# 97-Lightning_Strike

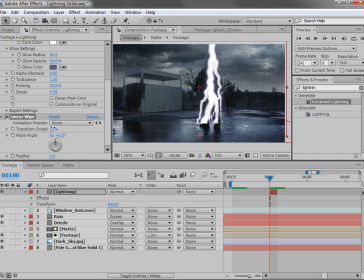[20:37]
We can move it down a bit here and turn it up, and then turn up the feathering amount here. Now we can also get, pretty fancy. We could give this a bit of a glow.
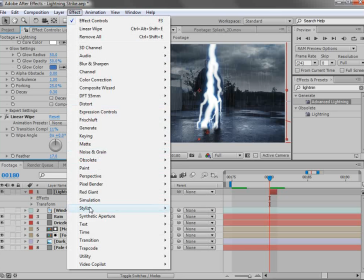[20:51]
I also like to add another glow using the glow filter
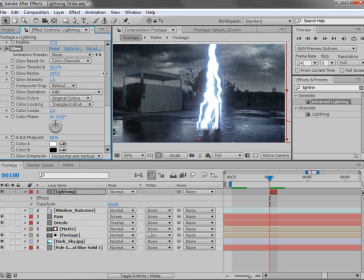[20:56]
and just turn that up pretty high and change the transfer mode to add.
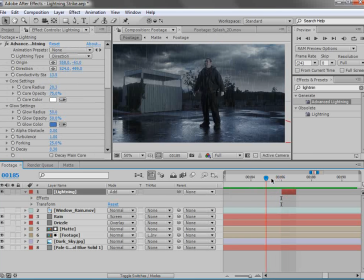[21:01]
I've also set it to be just 1 frame long here. I also want to create another lightning bolt out of just a solid layer.
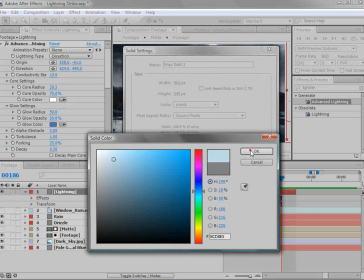[21:09]
So we'll make it a light blue solid layer, hit OK, and we're going to draw our own shape, which is going to be more or less
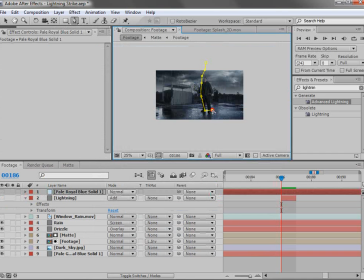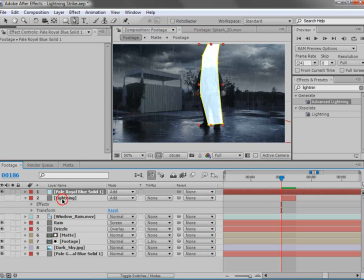[21:24]
a box. And we'll set it to add, and we'll even copy the glow over to it. And the thing about this one is we want to make it behind our character.
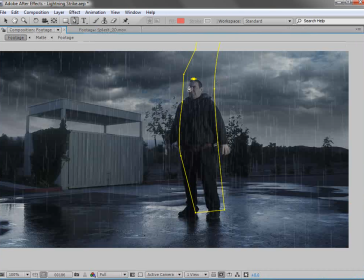[21:38]
So we'll take the pen tool and we'll draw a shape around his head. And this doesn't have to be perfect because it's just going to be a really bright, bolt. So we'll just draw kind of a rough mask here.
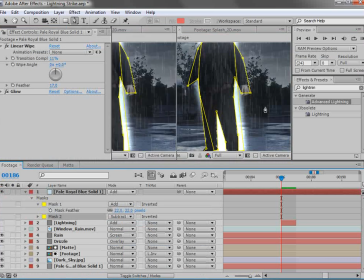[21:56]
And we'll set it to subtract. So we'll turn that on. And so more or less it looks like the bolt is behind him.
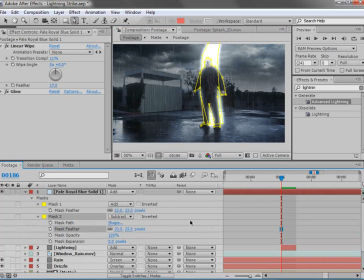[22:04]
We can feather both of these masks, and that way, it'll almost look like a light wrap of sorts.
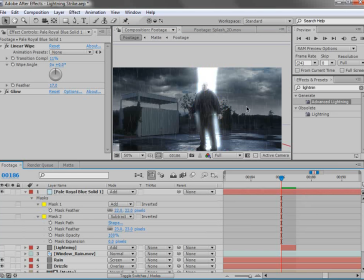[22:11]
It really is just kind of a rough resemblance so that we can create the look of lightning all around our character here.
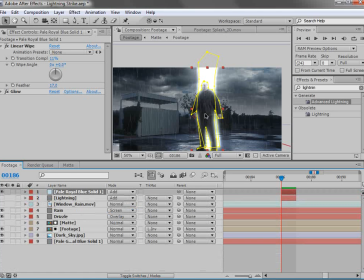[22:18]
So we'll go ahead, we'll make this 1 frame long, and you can just extend the handles of the layers there. And we'll turn our other lightning back on.
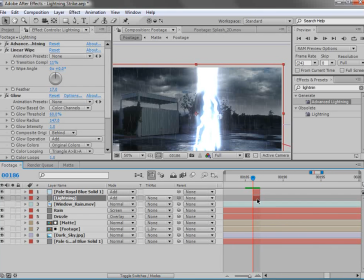[22:28]
And the idea here is just to create copies, move them over, and just vary the settings.
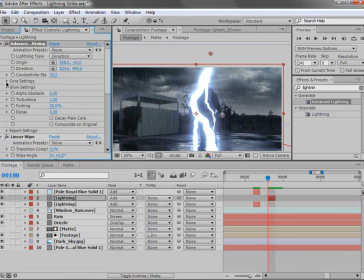[22:37]
So change the conductivity state, maybe turn the core thickness down a bit, duplicate it, move it over. Again, we'll change it up here.
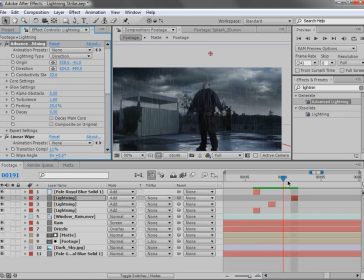[22:52]
We really want this to look, very violent and very random.
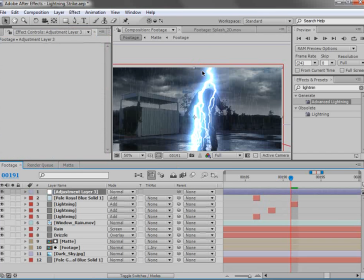[22:56]
We also need to create an adjustment layer that we're going to add a curves adjustment to.
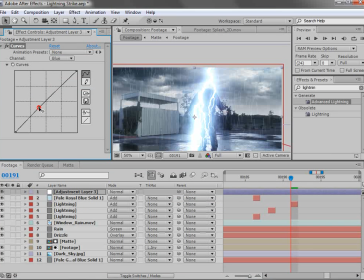[23:02]
So we'll brighten up the entire scene, maybe even add a little bit of blue, and maybe pull a little bit of the red down a bit. And we're going to make this 1 frame too. And by the way I'm making it 1 frame is I'm holding down Alt, hitting begin bracket, end bracket, and that just makes it 1 frame.
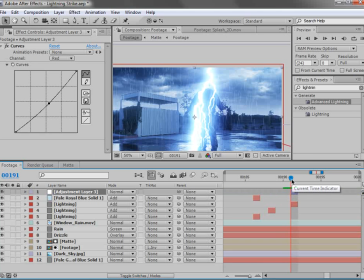[23:21]
It sets the in and out point to that 1 frame.
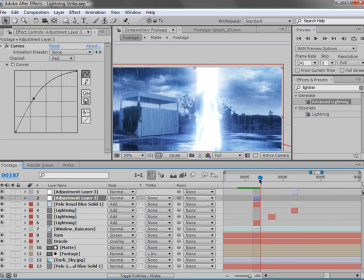[23:24]
So here we can duplicate that, Control D, move it around, and just add some random lights here.
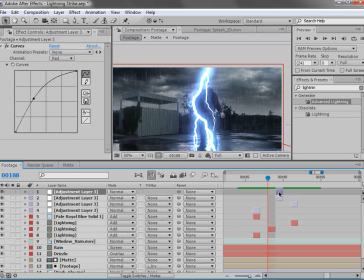[23:31]
And another element we can do is if we duplicate this element, extend it for a few frames,
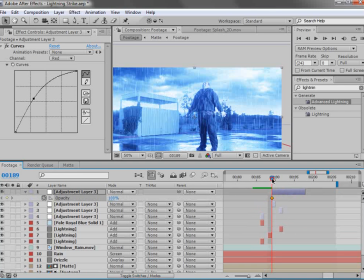[23:37]
and then hit T, and we're going to set the opacity at the beginning at 100, and then go over and we'll set it down to 0.
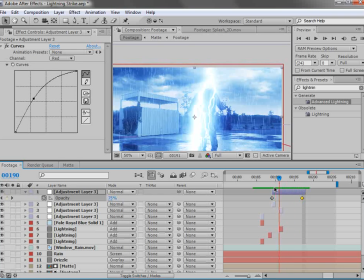[23:44]
So it's sort of creating a flash of light that fades out. And we can add that just to the very first one. And this way it's just more random light going on.
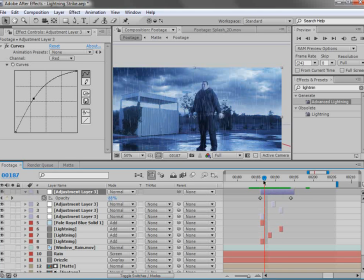[23:55]
You might also check out our plugin Twitch for adding some random light, but for this case I like to really control it,
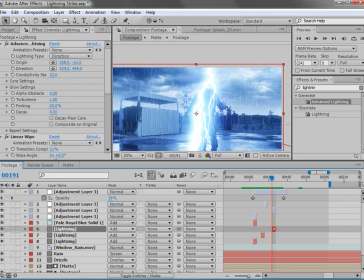[24:04]
and play with the different elements. So let's keep going down the line here.
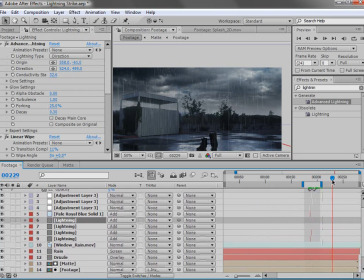[24:07]
We've got a few seconds to go before he actually blows up, so we need to add some lightning all the way up to the end there.
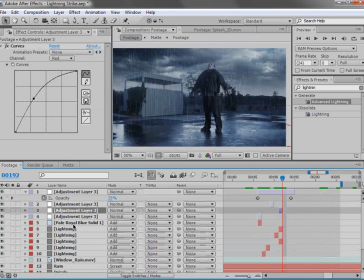[24:15]
So we need to make a few copies of the layers, so we'll go ahead, duplicate them, Control D, and maybe move them over,
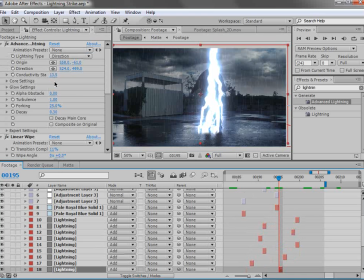[24:23]
and then just go into the individual settings and randomize the values so that it looks a bit more random. Play with the core setting, and the conductivity state are a good place to start for creating some random looking effects.
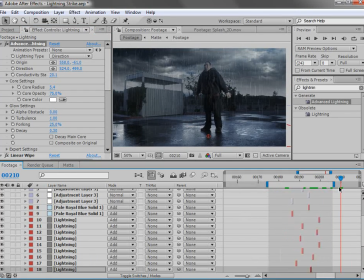[24:40]
So play around with that and add enough till we get to the end, and then we can take a look at making him explode.
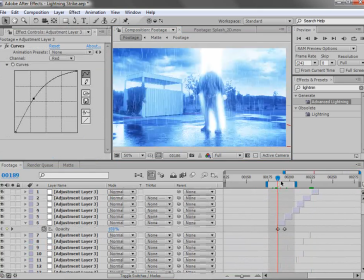[24:49]
Okay, so I've added several copies of all of the different effects, and for the very end
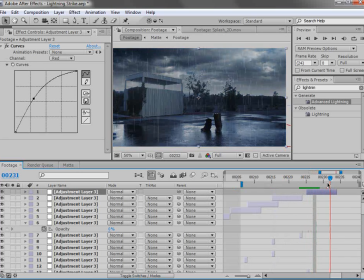[24:55]
right before he explodes, I want to take one of these flashes of lights and duplicate it so that it's extremely bright.
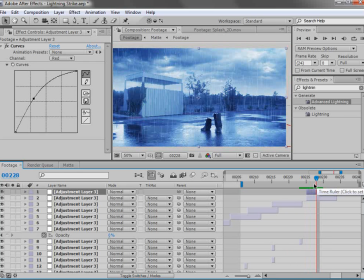[25:04]
And that way when it explodes, you won't be able to see that it sort of jumps to that position.
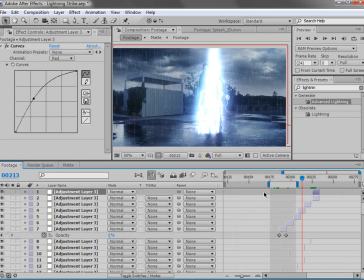[25:10]
And we're going to add some camera shake a little bit later. So all in all, we just want to make it seem really random and crazy.
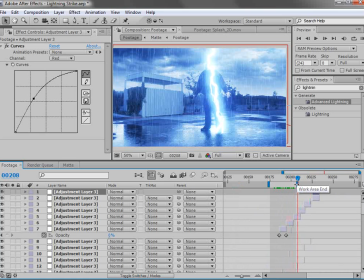[25:17]
So the next thing I want to do is add some of these stock elements from the Action Essentials 2 collection. So we have a few different ones, and there's a whole gallery that you can look through, but I just picked out a couple of ones that work pretty well.
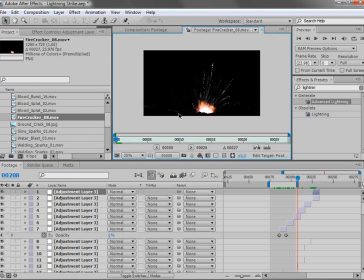[25:31]
We've got this firecracker effect here, which is just like a bunch of sparks shooting up. We've got slow sparks, so these sparks just kind of shoot out. And we've got welding sparks and some more welding sparks.
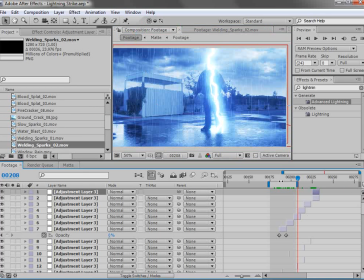[25:53]
So we're going to go ahead and bring these out. One thing I like to do is keep my comps somewhat organized.
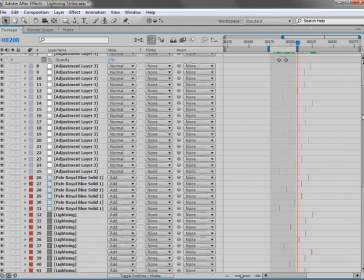[25:59]
So we've just created all this random stuff, and now we have like 30 layers. Wow, we have a lot more than that. We have 60 layers. So I'm going to go ahead, hold down Shift, select all the layers, and choose Pre-Compose.
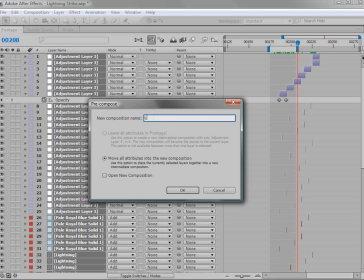[26:12]
And we're going to move all the attributes. We're going to call this Lightning and hit OK.
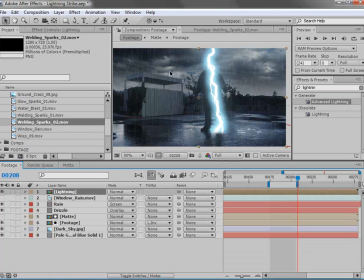[26:17]
Now it's very important because the transfer modes change and the look changes. So toggle the switches and turn on the collapse transformation,
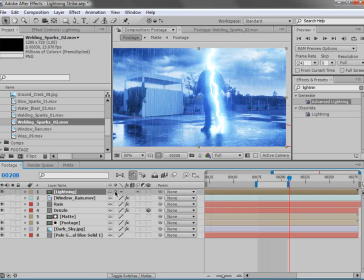[26:26]
and that will make it so as if those layers are actually inside of this comp and are overlaying them properly.
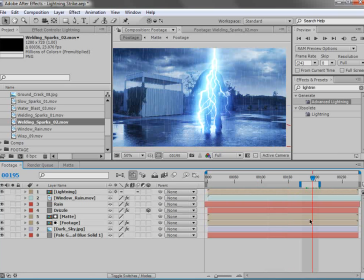[26:33]
So just make sure to turn that switch on. Now before we get to the stock footage, you can see we have a pretty good effect as it is now.
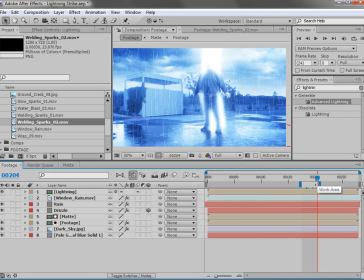[26:41]
And you know, we could add a particle system with some smoke, and you could probably use a particle system to create some sparks. But we're going to use some action elements just to save time and add a little bit more realism. So we'll bring those welding sparks out, line it up down here, and they're pre-keyed,
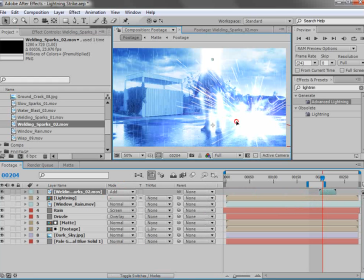[26:59]
but we want to set the transfer mode to add so that they're nice and bright, and we'll scale it down
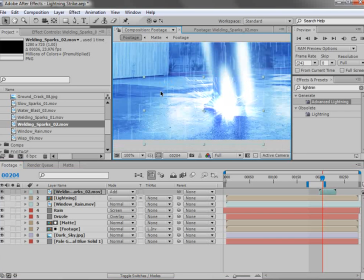[27:06]
to the feet area. Now there's a little bit of a hard edge, so we'll add a ellipse mask. We'll double click, and we'll bring the mask options up.
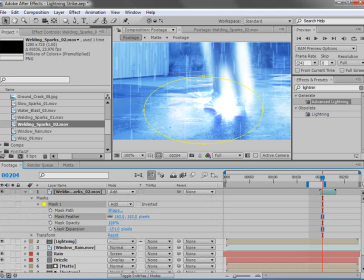[27:17]
We'll turn up the feathering, and we'll bring the expansion in so that we don't see a hard edge, and instead it's just a nice soft edge.
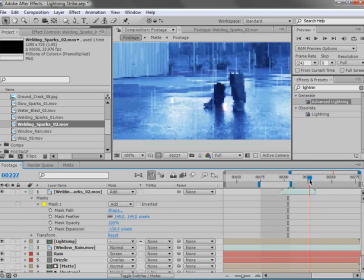[27:27]
And so the key here, let me go ahead and make a few marks to kind of organize where this all should happen. So right here when the legs disappear, I'm going to make a comp marker.
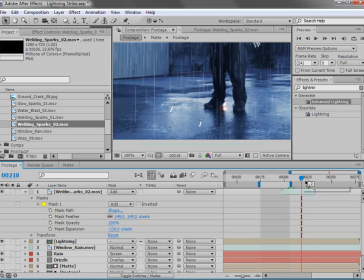[27:40]
And the way you do that is you hit Shift, and you can do a number 1 through 10. And there we have a comp marker, and then I'm going to go back here to right before it starts.
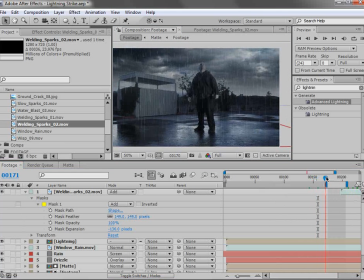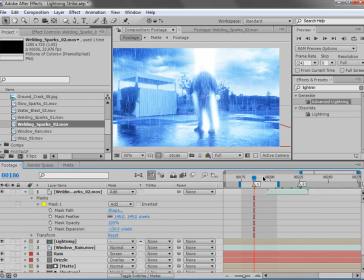[27:55]
And Shift and the number 1. So that way I can focus on this range with my element. So we'll move our sparks over here.
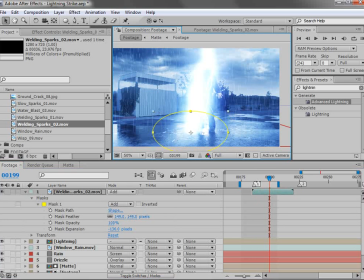[28:09]
And that's good. It's just a nice, flash of sparks, and just makes it all look a little bit more intense.
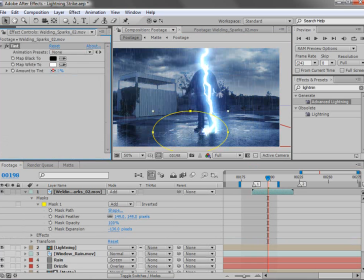[28:18]
I'll go ahead, bring the tint effect on, and turn it down a bit, just so it's not as vivid.
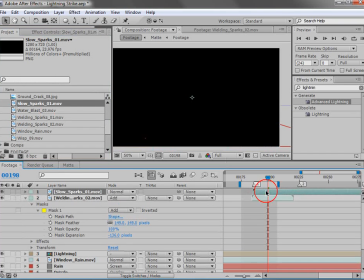[28:25]
And then we'll go ahead and add some slow sparks, which is, interestingly enough, one of 2 elements that are not keyed out. And there's just so much fine detail in this particular shot that it's a little bit better to screen it,
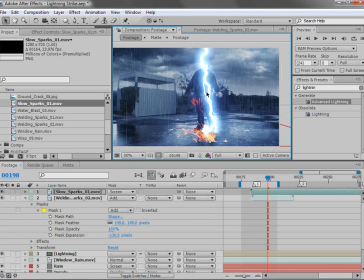[28:39]
and that way we didn't have to crush any of the edges, and that way, they look a little bit better, and you'll be able to see that, as they kind of flutter away.